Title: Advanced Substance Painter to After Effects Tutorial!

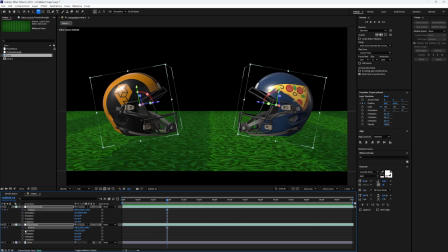So I'll scrub down a second or two and add a new position keyframe and also the rotation keyframes.
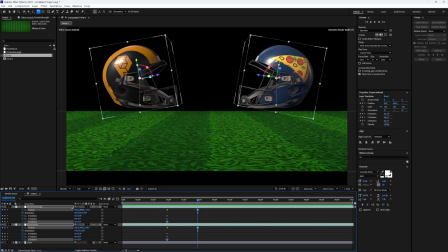Then I'll scrub down the timeline and lift the models up into the air and also rotate them. I'm not worrying too much about timing because I can always adjust that later. I'm just trying to get the main keyframes of the animation. Okay, and I think I'm gonna copy these keyframes a little bit later down the timeline so that they stay still there for a second and then they'll back up.
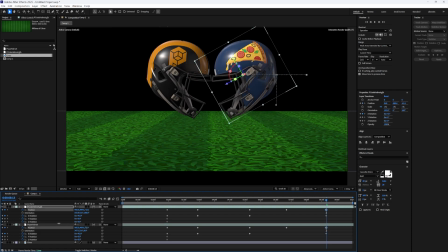And then on the last keyframe, we'll have them slamming together. Okay, let's watch our beautiful animation.
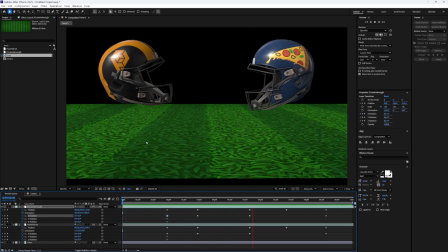Just remember that the timing is not gonna be very good here in the beginning. We can change all this later.
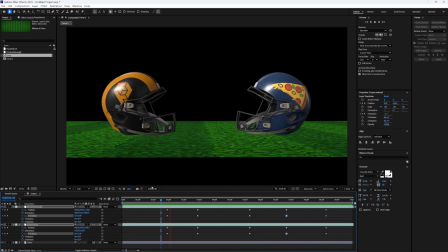Okay, so obviously the timing feels very slow and the movements feel very robotic.
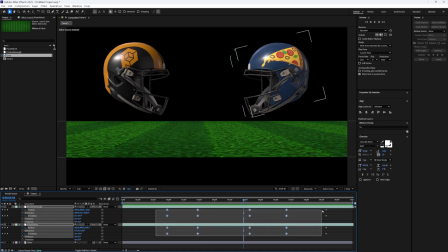So we're gonna blend these keyframes together a little bit better by selecting all these and pressing F9.
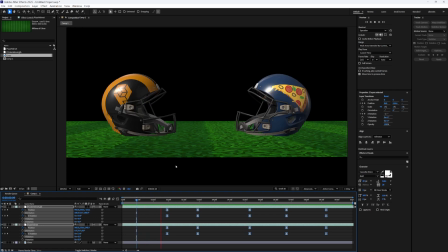What that does is it will automatically ease in and ease out all of the different keyframes.
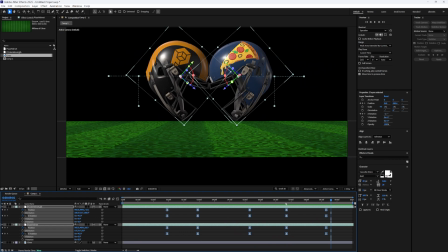Okay, so the first problem I see is that I want that slam to be a lot faster and a lot more intense at the end.
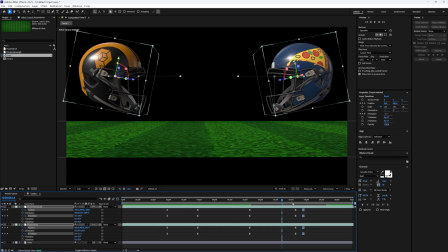So I'm gonna bring these last two keyframes much closer together. And I feel like the whole animation itself is a little bit too slow.
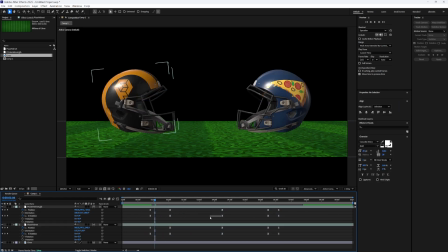So we can just kind of scooch these keyframes down, make it all happen a little bit faster.
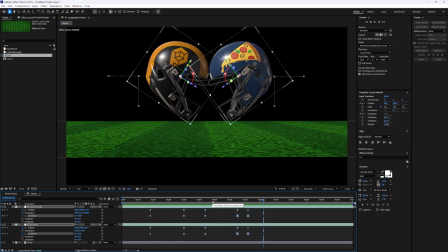Okay, and there's a couple things we can do to make this feel a little bit more natural. So first of all, the position keyframes and the rotation keyframes are all happening at exactly the same time. So if we offset them so that it's not changing position and rotation at exactly the same moment in time, it'll feel a little bit more natural.
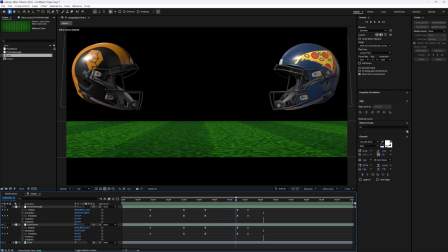So for example, when they go backwards for the windup, maybe we can make it finish its rotation a little bit sooner. So we can see that it's moving backwards and it's rotating backwards, and then it finishes its backwards rotation and starts leaning forward again before it shifts towards a forward motion.
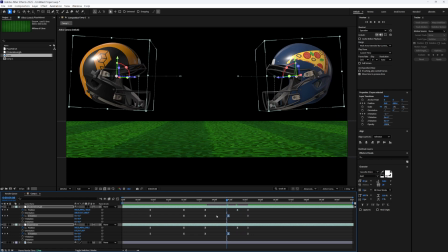So just by shifting that one keyframe for the rotation a little bit to the left, it feels a lot more natural. Another thing is,
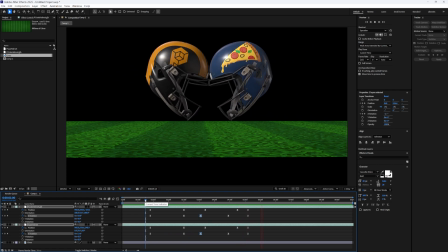easing in and easing out of all the different animation keyframes does make it feel more natural in some places, but it doesn't feel natural here at the end. Why would they slow down before they hit?
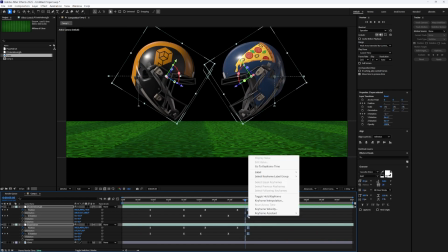So let's select those last keyframes again, right click, go to keyframe interpolation, and let's change it to linear.
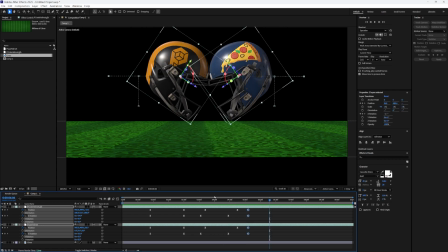So now they'll just slam together. Cool. I want there to be a little bit of a bounce at the end. So what we can do is copy these keyframes again a few frames later, and then go about halfway in between and bring these guys slightly apart. That way when I press play, there'll be a little bit of a bounce.
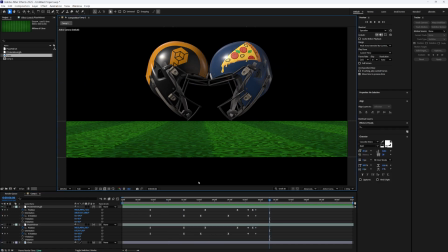We can see that feels a lot more kinetic already. Now we're not gonna spend too much more time on this because we want it to feel a little bit like a cheaper, older 90s animation.
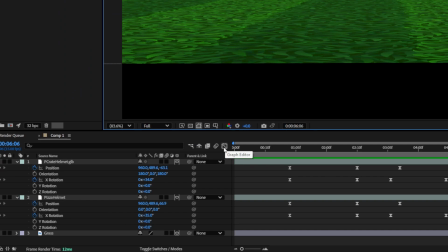But if you wanna get a little bit more advanced, you can switch to the graph editor right here, and we can adjust these curves directly and have just a ton of control over them.
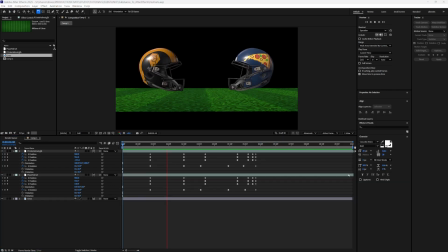So feel free to play with these curves and really fine tune your animation. Okay, now that we've got the helmet animation going, I think it's time to animate our camera.
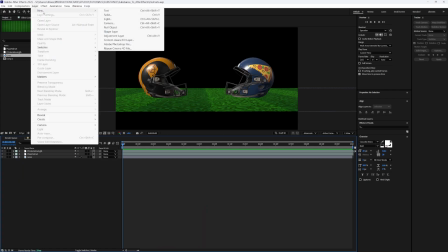So let's add a camera to the scene. We go layer, new, camera. Just gonna press okay for now.
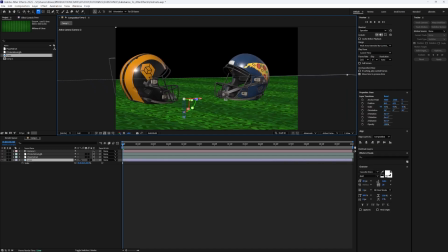And I'll position the camera in a good starting position. If we're taking inspiration from that reference, I think I'll start it over here.
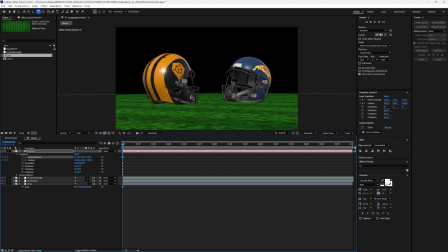And then I'll keyframe my point of interest and position. You can see the animation goes till about here.
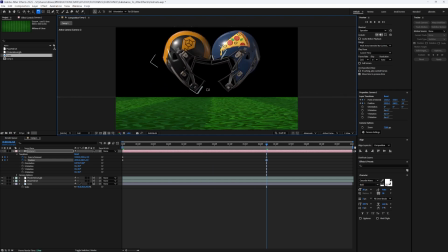So then I'll reposition it to its ending position and it will automatically keyframe.
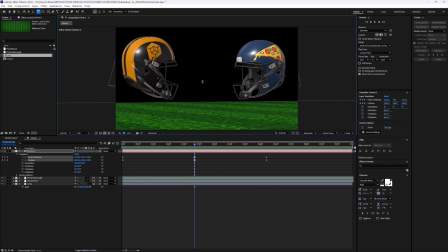Let's see what that looks like. I think at about the midpoint, I'm gonna zoom out a little bit to give the helmets some more room.
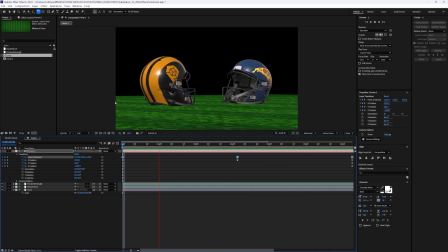And let's smooth these keyframes out. So I'll just highlight them and press F9. Okay, that looks pretty good.
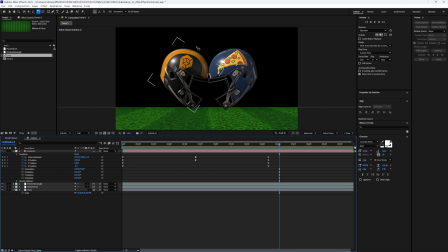Now let's add some lights to our scene. So first of all, I wanna change the main environmental light. I'm gonna use an HDR for that.
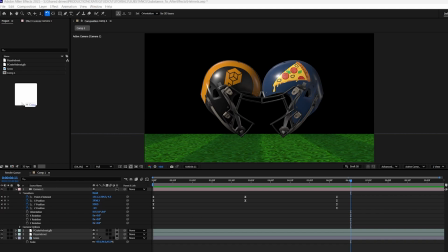To use an HDR, just drag and drop your favorite one into your project and then add it to your timeline.
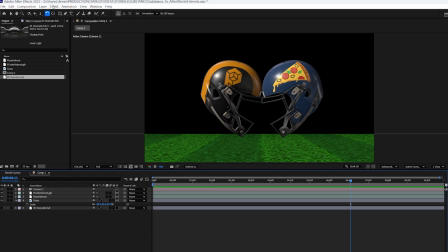We can also hide it so we don't actually see it. Then let's go up to layer, new light.
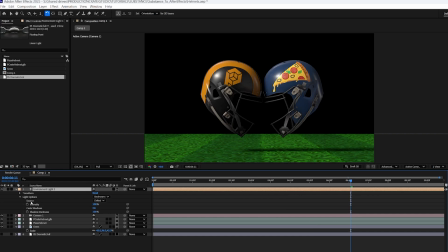We'll choose an environment light and just press okay. And then on the environment light where it says source, you can choose the layer where your HDR is.
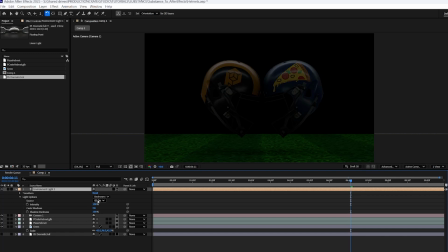Now really quick, if you don't see that, just press F4 until you see the option appear.
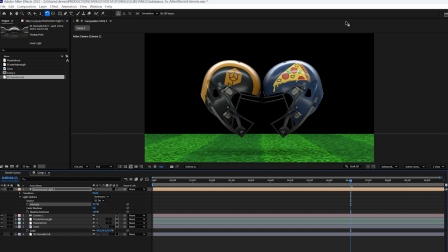If it looks too dark, we can increase the intensity. And now we've got a nice HDR with some shadows on the ground.
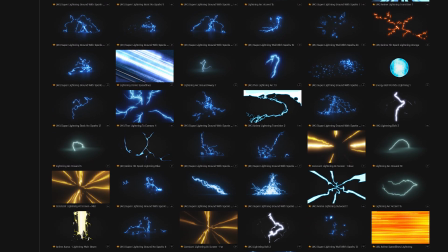I'm gonna hop over to ProductionCrate now and grab a few different lighting assets that I think will help with the project.
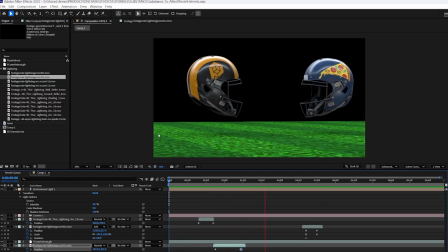Okay, and I think this is starting to look pretty cool. Now we just need some cool impact effect for when they collide.
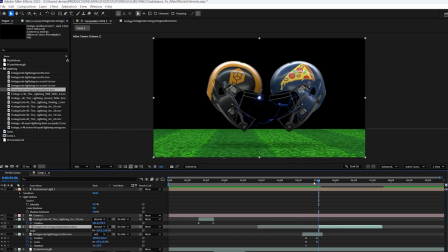So that's the frame where they collide. I'll bring the effect over there. That's a little bit too slow.
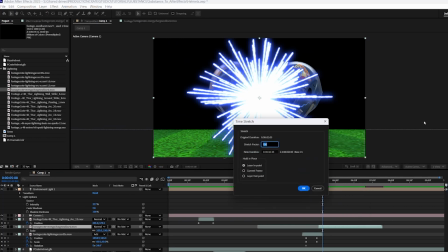So I'm gonna right click and go time stretch, and we'll speed this up, maybe make it twice as fast.